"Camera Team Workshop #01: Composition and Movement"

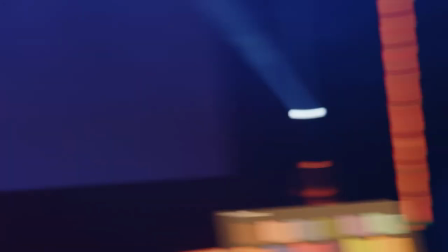if you're on a tripod
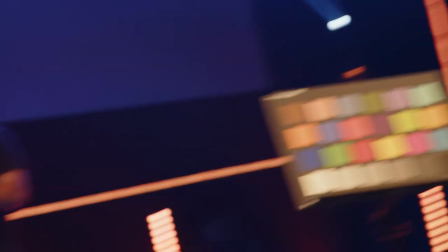find something else if you're on one or two or four find something else sorry I'll zoom out to make the viewers not nauseous and we've tried to do our best with the band and the way this stage works to actually have it set to avoid some subject overlap it's the reason why Ryan can we get fader four up thank you it's the reason why this platform right here for guitar player is not in front of this platform right here for the keys player. Right. Let's do some example shots. Stand right there, Dan. Can we have a volunteer, please? Brooklyn. Congratulations. You already learned how to play the guitar, and you're playing rhythm guitar today.
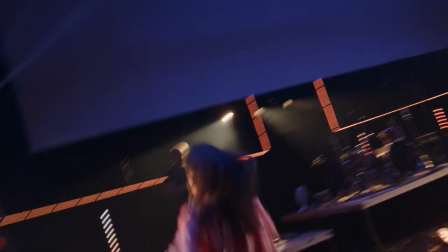Then I am camera five. I can walk out here. You have permission to do that.
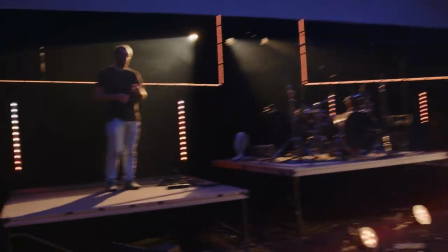Side note, if you are a stage roamer, the thing you're not allowed to do is walk in front of these lights because that just tells everybody that you're walking
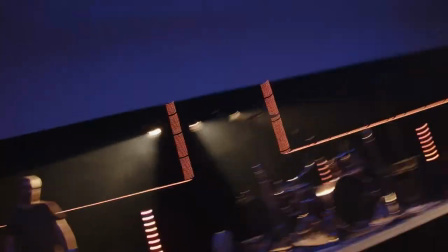right here. we've set up the stage very stealthily to where all of our handheld operators
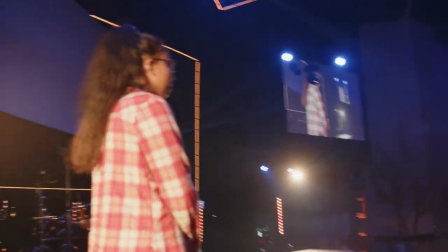can go behind the platforms and you can get away with doing jumping jacks back there doing cartwheels and no one will see anyway so
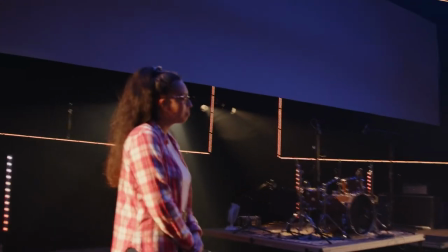stacking subjects red flag stacking subjects yay or nay nay no no no no you want to either get over here
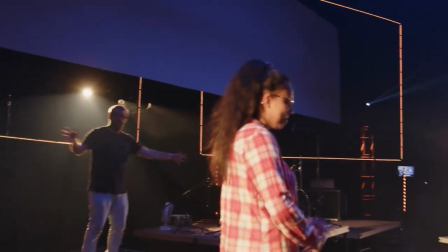let's see does this look good yeah this would look good too and then you can do awesome stuff.
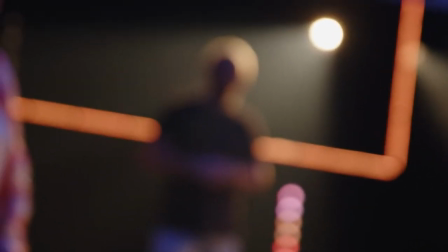We'll dive into zoom lenses in a little bit, but we can do cool things like racking back and forth between the people.
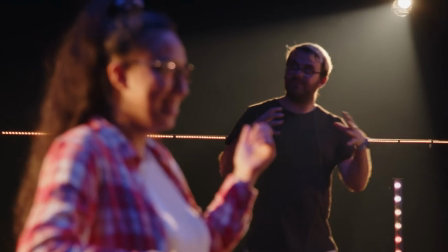There's Dan, there's Brooklyn, there's Dan. Dan, what are you playing? I don't know, this is keys, right?
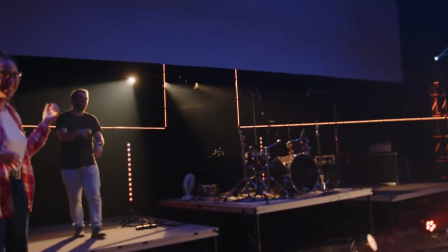Okay, awesome. Anyways, so that that's something you really want to be aware of is you do not want to layer your subjects.
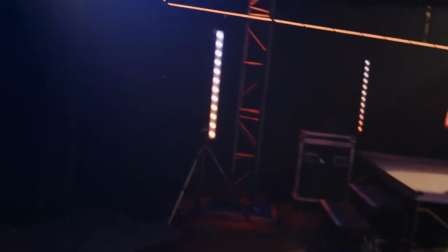Or even if it's stuff like, I I don't know, like lights or something.
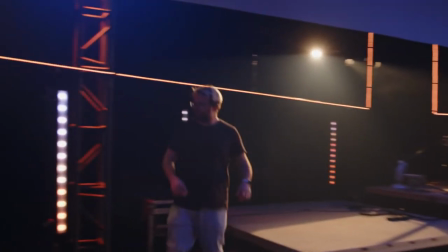If Dan was like... If I was right here for some reason, or like Brooklyn's right here.
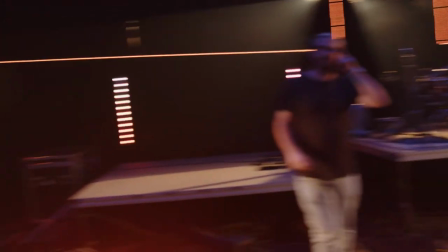That's a good point. Let's say, for instance, no one walk over here live on a Sunday, but we can kind of see that there's that pillar behind Brooklyn.
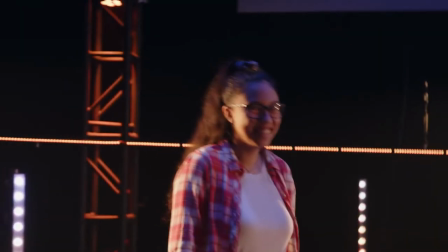And it's like, eh, what's it doing over there? This looks way more balanced to have it split on your thirds.
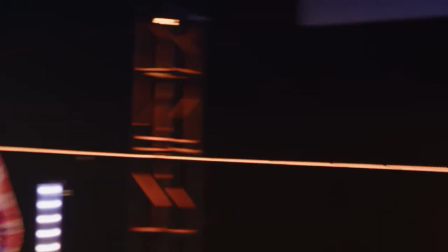Or what I was talking about earlier, give Brooklyn that...
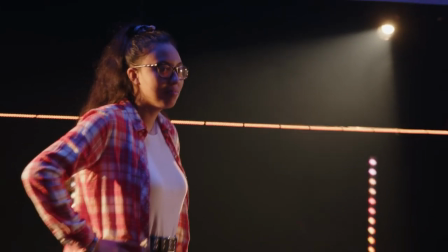that lead room, the talking room, and just crop it out entirely.
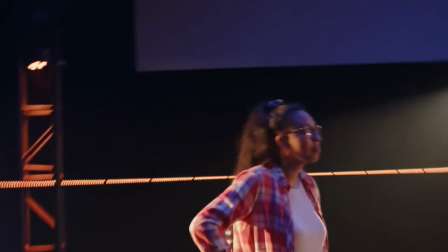Because this looks more natural than if we're over here, it's like, oh, she's leaving the frame, she's running off to the right, it doesn't look natural. Does all that kind of make sense? Any questions on any of that? Yeah.
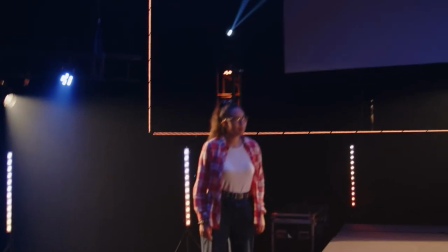Kind of, yeah. Because it's like, what is this metal thing growing out of her head? Like... It's not the end of the world if it's something like that. But we really want to avoid that with people because then it's like, what am I supposed to look at? I've had a, there's a shot that I wish I would have downloaded before. It's one of my favorite, like,
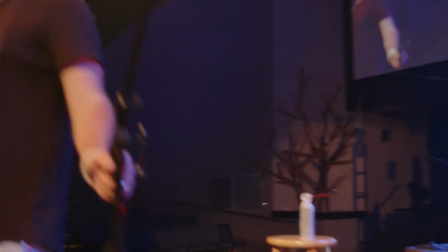there's a meme account called like Worship Fails and it's like churches submitting like when the most random stuff happens during their service.
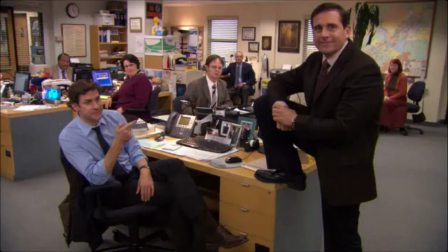And you have those moments where like, pastor's standing here. So Sean's wrapping up his sermon and Brooklyn is the guitar player. She's Marlena. Come be Marlena for a sec. So normally we have Mar stand like right here for a response so that if I'm right here, you wanna be camera again?
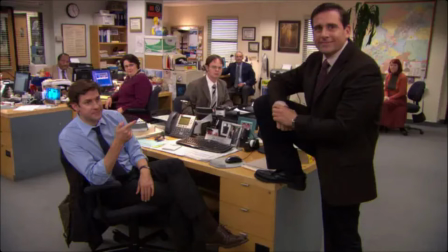Here I go. So if I'm Sean and I'm wrapping up my service and we're really close here,
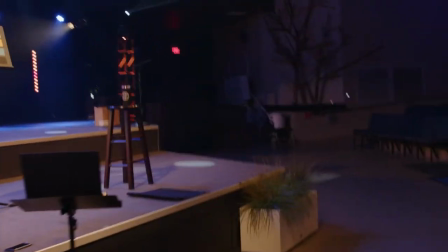so I've got Brooklyn standing there and Adam's just pretending he's camera one.
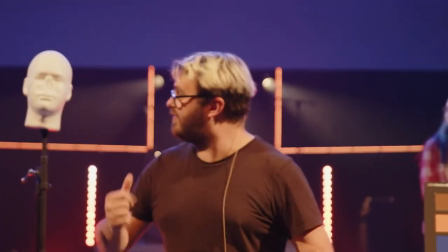He's directly in front of me. I'm talking. It's okay if like Brooklyn's setting up and like her elbow's in the shot, whatever.
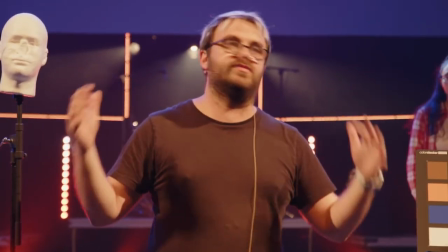Like we try to get close enough to where we don't see the people.